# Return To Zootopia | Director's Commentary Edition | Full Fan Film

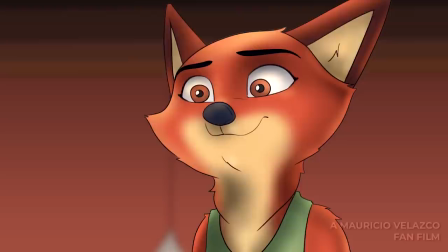(74:01)
And she just like, listen,
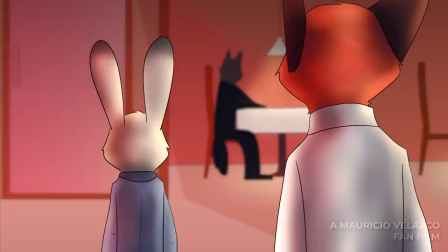(74:03)
obviously Nick is defending me, and like, obviously who wouldn't, you know, try to move on, and it's very respectful.
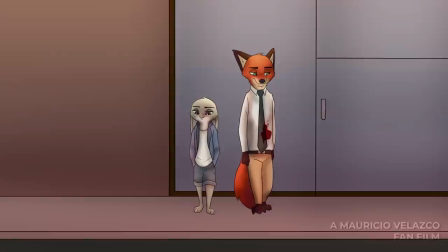(74:11)
I wanted to keep it like that. So we get to the reconciliation scene, essentially.
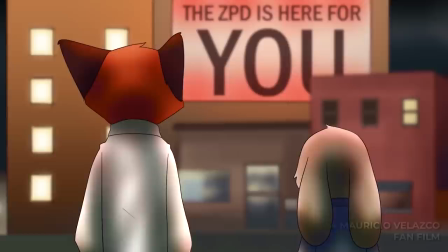(74:16)
This was actually supposed to be slightly more spicy. and it was going to end up in Judy's apartment.
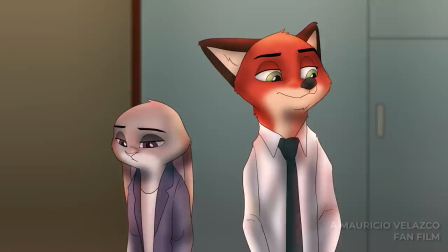(74:24)
But then I kind of wanted it to be immediate. I wanted it to be like right,
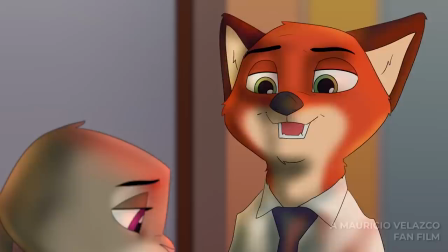(74:30)
right outside, because I felt like it was too soon. And so I wanted them to reconcile there first.
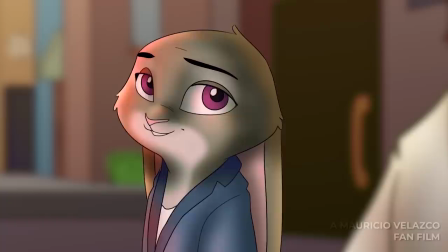(74:37)
And so Nick is like, you know, I'm sorry.
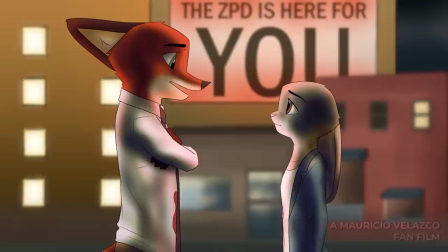(74:42)
And then he tells her about Bogo as well, because that's obviously a plot point that's very important.
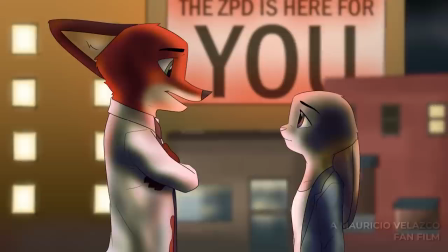(74:48)
Again, Judy's very, very tall here, and the reason why is because I want them both in the same shot, and the shot wouldn't work, and it had to be a wide, so I wanted it to be close.
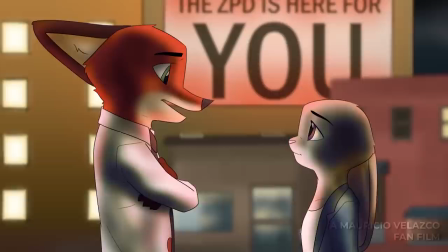(74:56)
And, again, very important background, the ZPD is here for you. That is obviously not an accident.
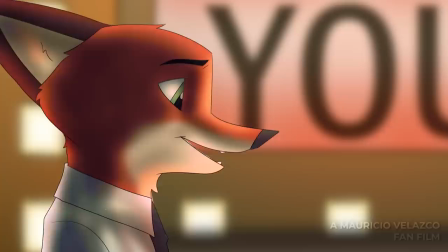(75:04)
It is supposed to be very, very ironic, and,
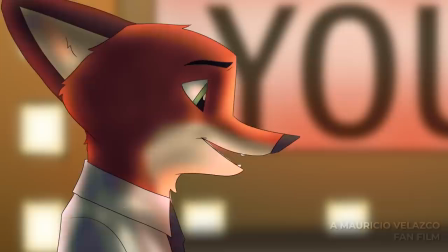(75:09)
yeah, it's a bit on the nose, but it is obviously there on purpose, because, you know, they were both failed by the ZPD.
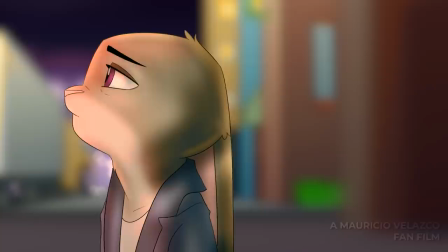(75:17)
And now Nick is like, obviously Judy's kind of depressed, so he leaves, and then eventually he's like, you know,
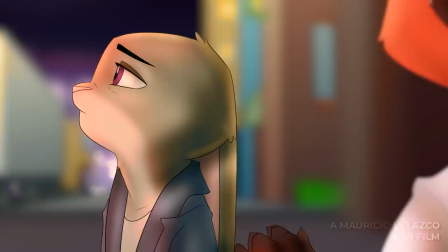(75:24)
I gotta help her out here. Also, I really like the lighting in this scene. I really dig it, and it's because of the ZPD sign that kind of gives it this red vibe.
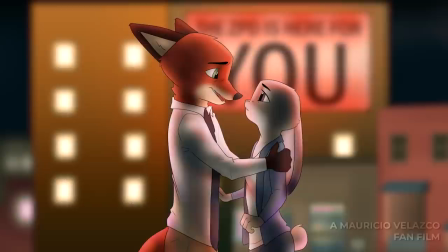(75:34)
Yeah, so he's like, listen, Judy, I really do care about you. Very, very typical Disney stuff.
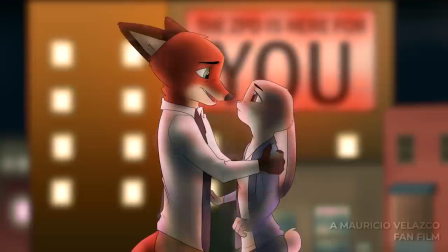(75:41)
Or at least the idea, like how I feel like a Disney movie would kind of go. And then she just hugs him.
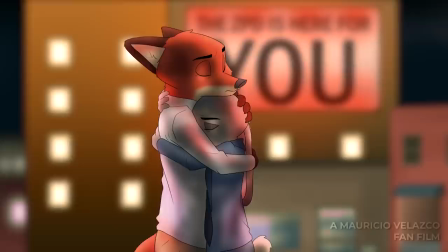(75:49)
She was supposed to hold him in the first draft.
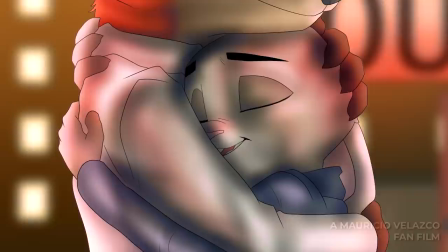(75:52)
And then I realized she should, like, jump into his arms, maybe, to kind of imitate the first film.
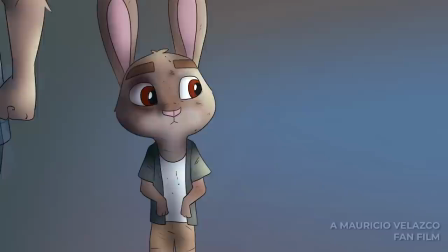(76:00)
And then we're back to another Miles Walker flashback.
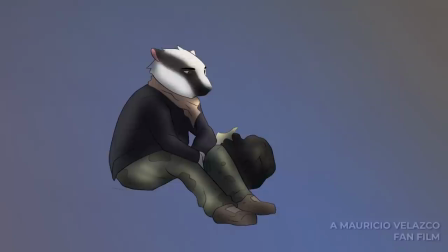(76:05)
And here is the more, the one that really will help you understand exactly more of what's going on. And so it's like, oh,
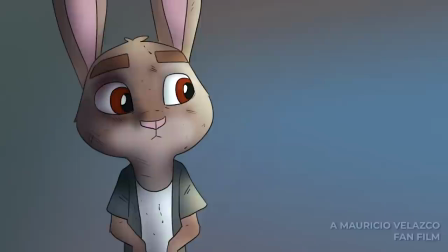(76:16)
this is why Miles thinks of the homeless this way, because his father kind of indoctrinated him this mindset.
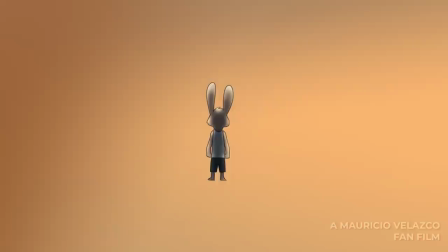(76:25)
And so, yeah, he kind of, and then we get this cut, and I really like the cut, and it's boom.
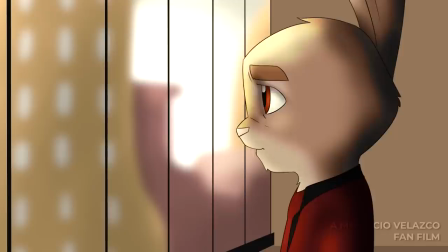(76:32)
Oh, not there yet. Oh, also the orange here is supposed to imitate the fire that we don't know about yet, because everything's glowing orange, and it's like, oh, fire.
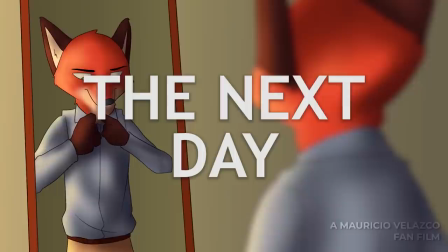(76:41)
And so Miles is like staring out, and now he's wearing his suit, his fully red suit.
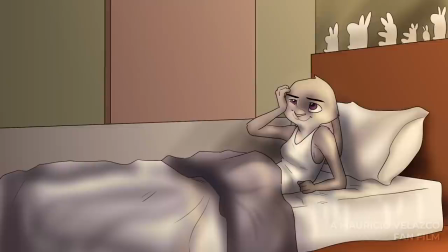(76:46)
Now, Nick went to buy a new shirt. It's the blue shirt. His tie was supposed to be given by Marion, his mom.
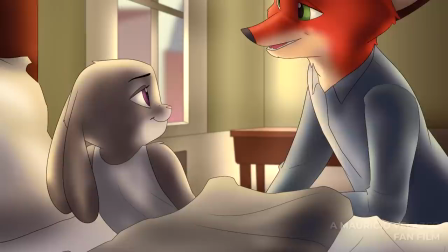(76:54)
His mom was supposed to appear in the next scene, and then eventually I just decided not to do it. So he just has a new tie out of nowhere.
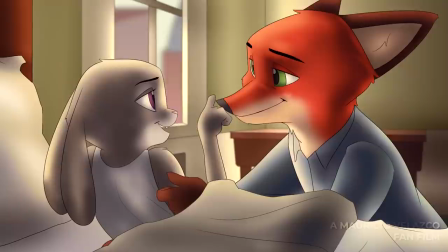(76:59)
Must have just bought it later. This scene was cut from the series because at the end of the day, I didn't want it to be like...
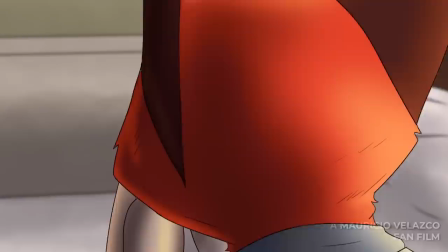(77:07)
I actually didn't want them to kiss in the series for some reason.
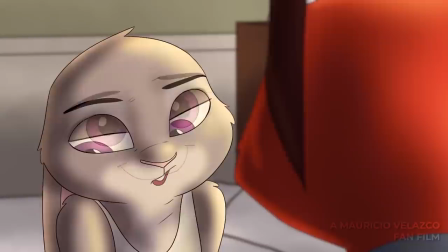(77:10)
I think it's because I wanted it to be like they don't have to kiss for you to understand that they care about each other.
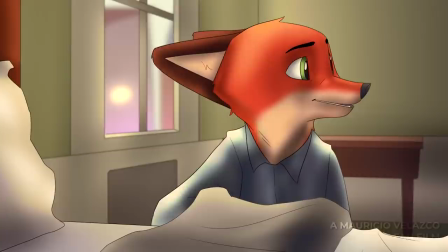(77:16)
But eventually, people were like, ah, oh, I wanted them to kiss. And I was like, you know what? That's the time?
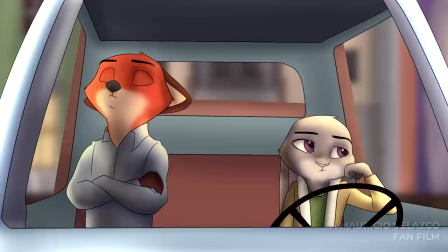(77:21)
Oh, fine, I'll keep it in. So I kept it in. And, yeah, so...
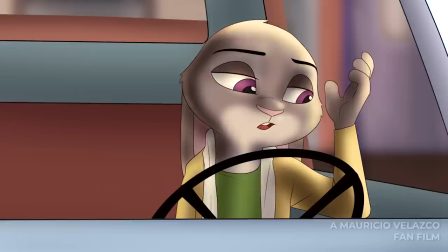(77:28)
You get told that they're going to have breakfast, and now they have this conversation, which I really like. Which is the car conversation.
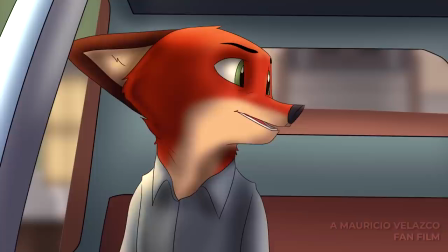(77:35)
And it's where Judy kind of has her epiphany moment. Of like, yeah, maybe...
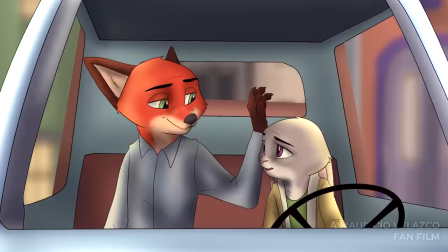(77:42)
Maybe we should maybe leave the ZPD or not necessarily that. Maybe we should just the world is kind of messed up and the world won't accept us.
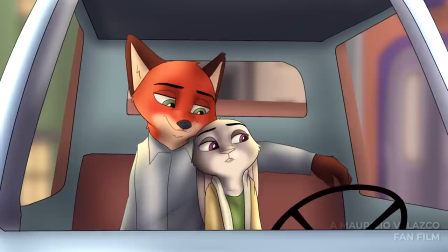(77:54)
So why do we keep trying to really like alter the world in so heavily?
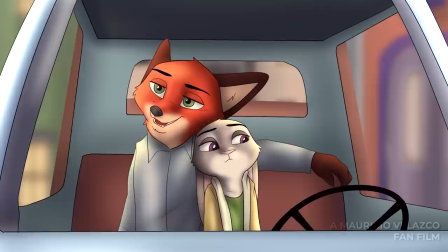(78:00)
Maybe we should try to be who we are, and by small actions we change the world that way.
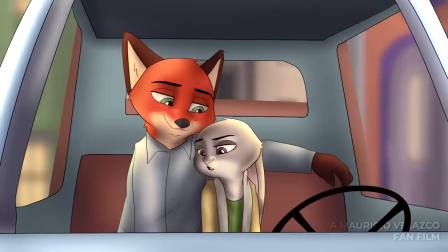(78:09)
It's a different way of going about things, and it felt a little more realistic.
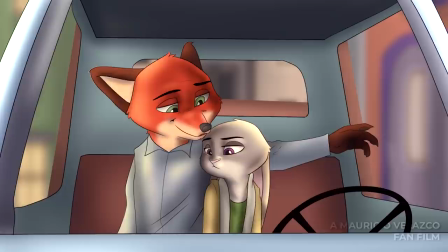(78:14)
And then, yeah, here, she's kind of cynical now, a little more like Nick.
Well, on the bright side, you don't have to worry about having to help animals in need anymore. We're on our way to being fired.
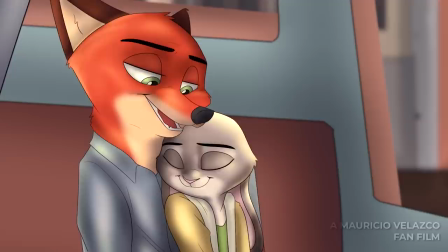(78:25) All aboard the firing train.
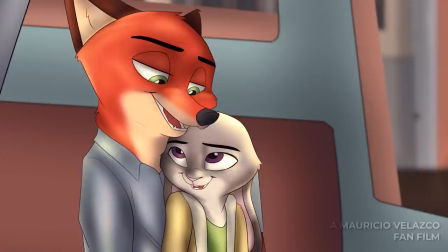(78:31) I think we should quit. Yeah? Yeah. Let's not give them the pleasure of firing us.
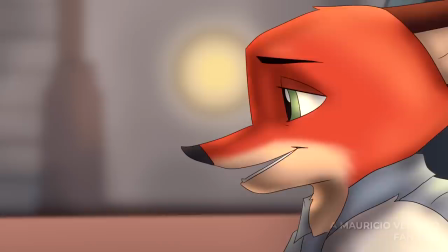(78:36) I've always wanted to...
Oh, and there's an important scene here.
In style.
So Nick is going to say, quitting in style, right?
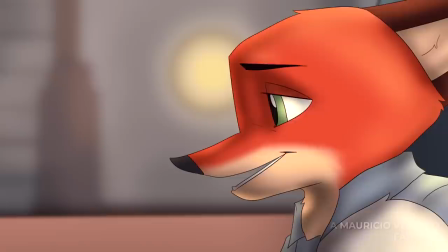(78:43)
And so this is actually what Judy does at the end, and Nick says, oh, quitting in style.
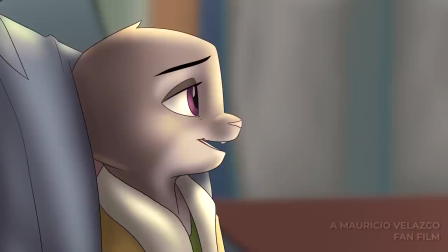(78:49)
This was actually, I had no idea this was going to come back around at the end, but it did.
Quitting in style.
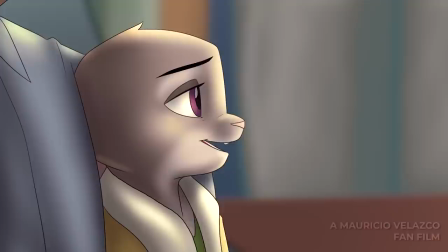(78:54) I'm wondering if this happened for a reason. What do you mean? I mean...
And this is the point.
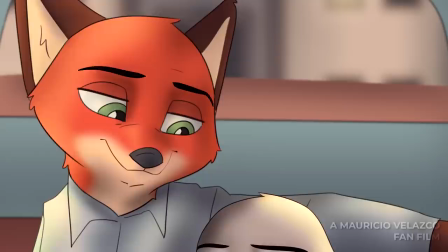(79:00)
Her priorities are different.
I was a cop, and I loved it. I understand.
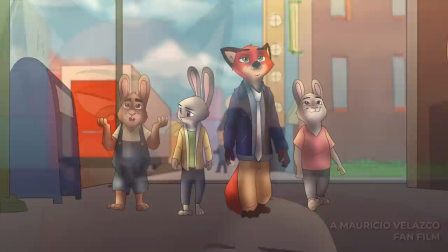(79:08)
Yeah, she doesn't have to really say it, you know what I mean? And I think that's the point of the scene.
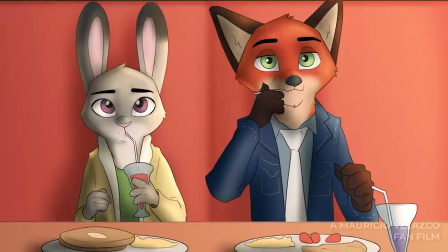(79:13)
She doesn't have to say, because it's very obvious what's happening, that she feels like maybe ZPD isn't
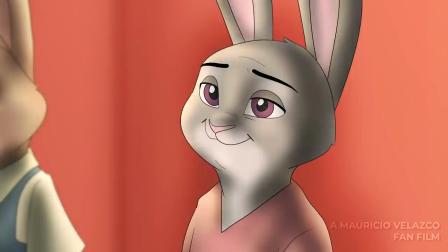(79:21)
the answer she actually wanted the entire time. Because her goal was more to save people rather than, you know, anything else.
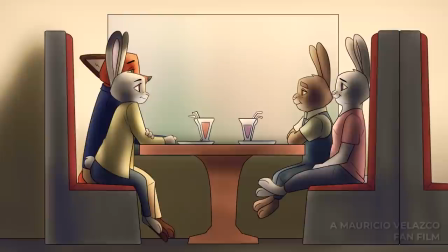(79:28)
Also, if you notice, her eyes turned into, like, little arrows. Yeah, that's...
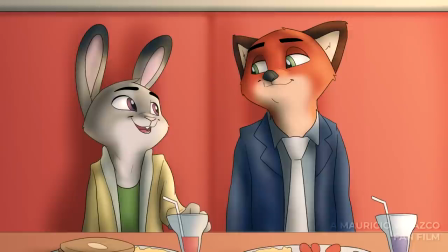(79:33)
At this point, I was starting to watch anime, and so you can very, very obviously tell the influence anime had on me.
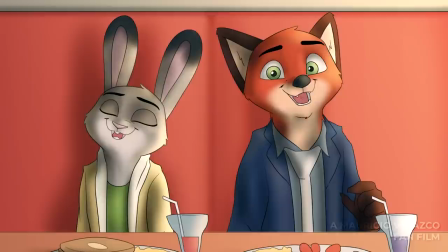(79:41)
And the look of the show starts changing a little bit, also, because of anime.
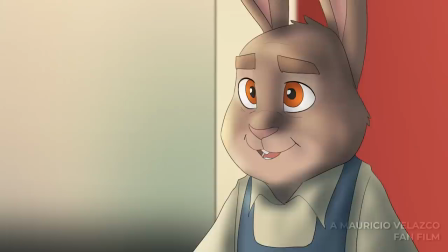(79:46)
So you see her eyes, even though she should have eyelids, I decided to not draw with eyelids. And here she has eyelids, so you see, that's what I mean.
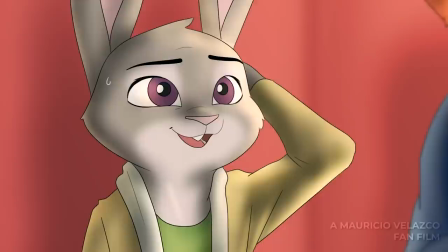(79:53)
And then here's Stu, he's going to say something really awkward. And then their faces kind of change.
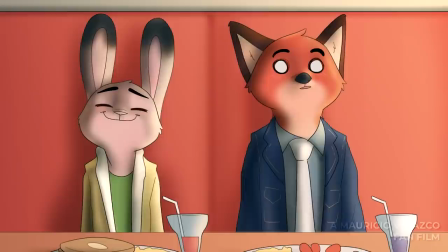(80:00) Well, I'm guessing the next time we come to visit, we'll be visiting the apartment you two share, right? Stu!
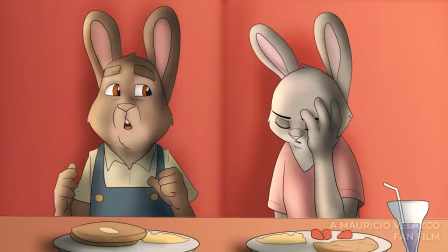(80:06)
See, Nick's face completely changes into this, like, anime-looking face. And again, that's the influence of anime, man.
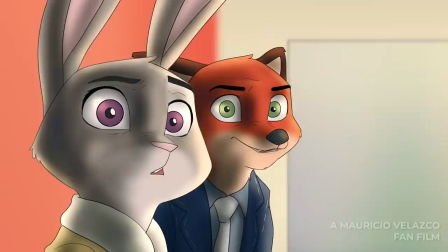(80:14)
Here's the scene where things get spicy.
Officer Hopps, Officer Wilde, I need your help, please.
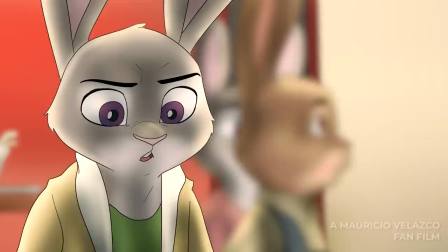(80:25) Hey! What in the hell do you think you're doing here? I said I need your help.
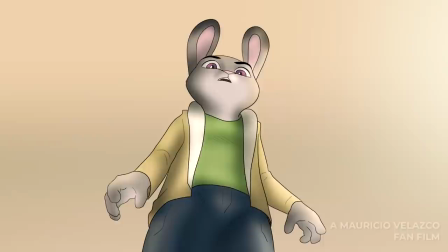(80:31)
Yeah, so.
Dad, get outside.
Very, very intense.
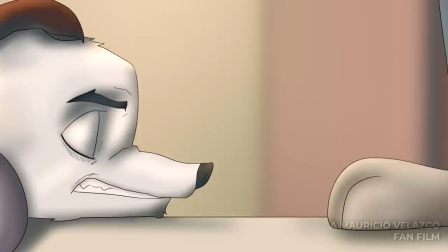(80:35)
And so Healy, again, he wasn't supposed to be part of the ending at the beginning, but he ended up being one.
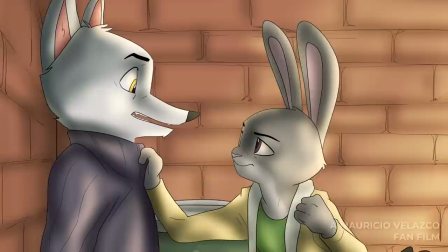(80:42)
And I actually think that was probably my smartest decision in this entire film, because he's actually a really cool character,
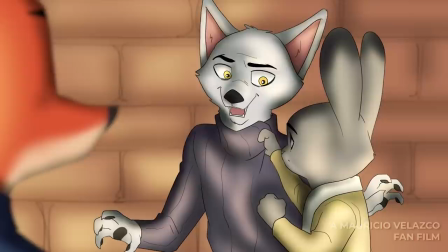(80:51)
fleshed out, at least in my opinion. And so...
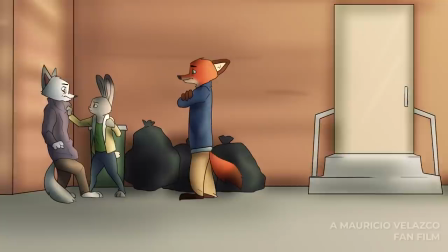(80:56)
It's like he decides to go against them because they killed his friend, right?
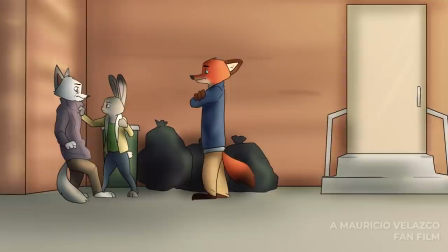(81:01)
And it feels a bit more personal for him now. And so I wanted to take advantage of that.
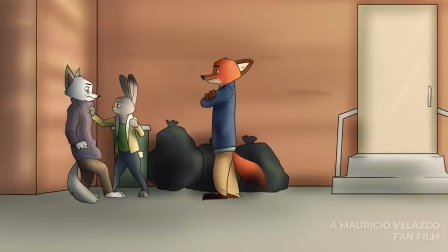(81:07)
And so since Healy knows everything, Healy's going to be the answer to essentially the film.
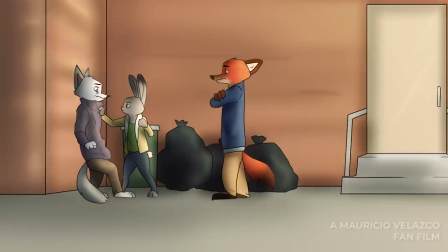(81:13)
He is like the key, essentially.
So the two were working together. Yeah.
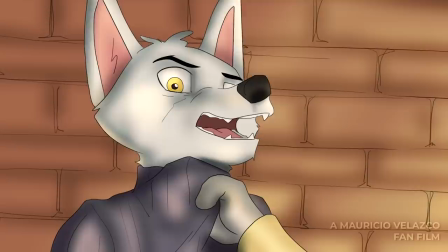(81:17) So the two of them sent someone to, you know, what part do you play?
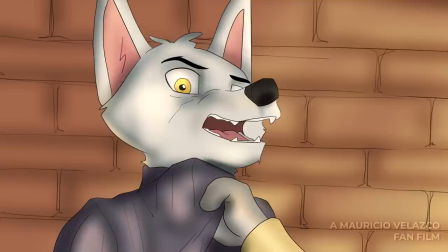(81:22) I was hired to make sure no one interfered.
Oh, also, voicing Healy was really fun, because I had to really exaggerate his voice
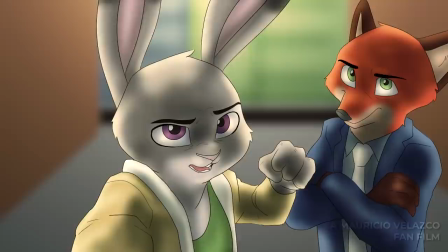(81:30)
and make it sound like Healy and Nick are two different people.
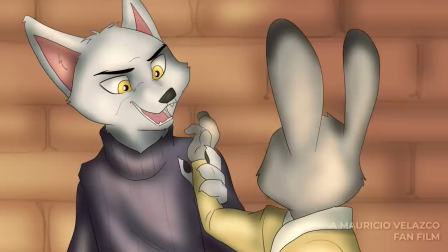(81:34)
And since, obviously, they're going to be interacting a lot of the time together, that means that Healy's voice has to be really distinct.
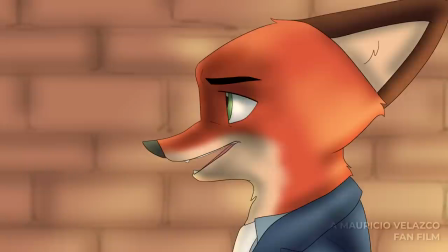(81:41)
So I had to go and go really high with Healy's voice, you know, kind of get really freaky.
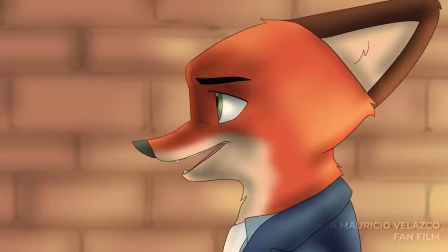(81:46)
And,
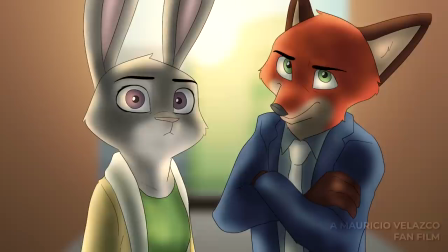(81:51) There's nothing. Yeah. Well, I know.
I actually really like this scene. It's interesting. And I like the music.
Miles Walker just randomly showed up in Zootopia. We never hear about his past.
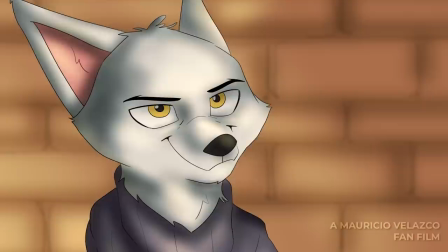(82:03) Nothing. So he's done some shady deals in the past? I heard he killed his family. What?
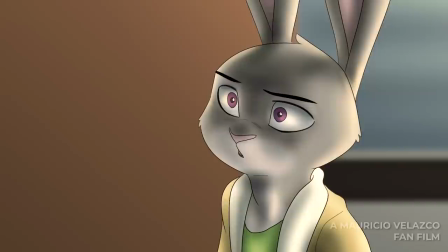(82:08)
This is where you get to the revelation. And it's not necessarily like, oh man, he killed his family, that's the answer.
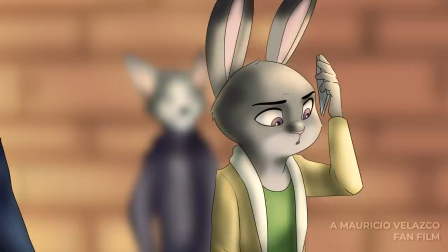(82:16)
It's we have to prove that he did.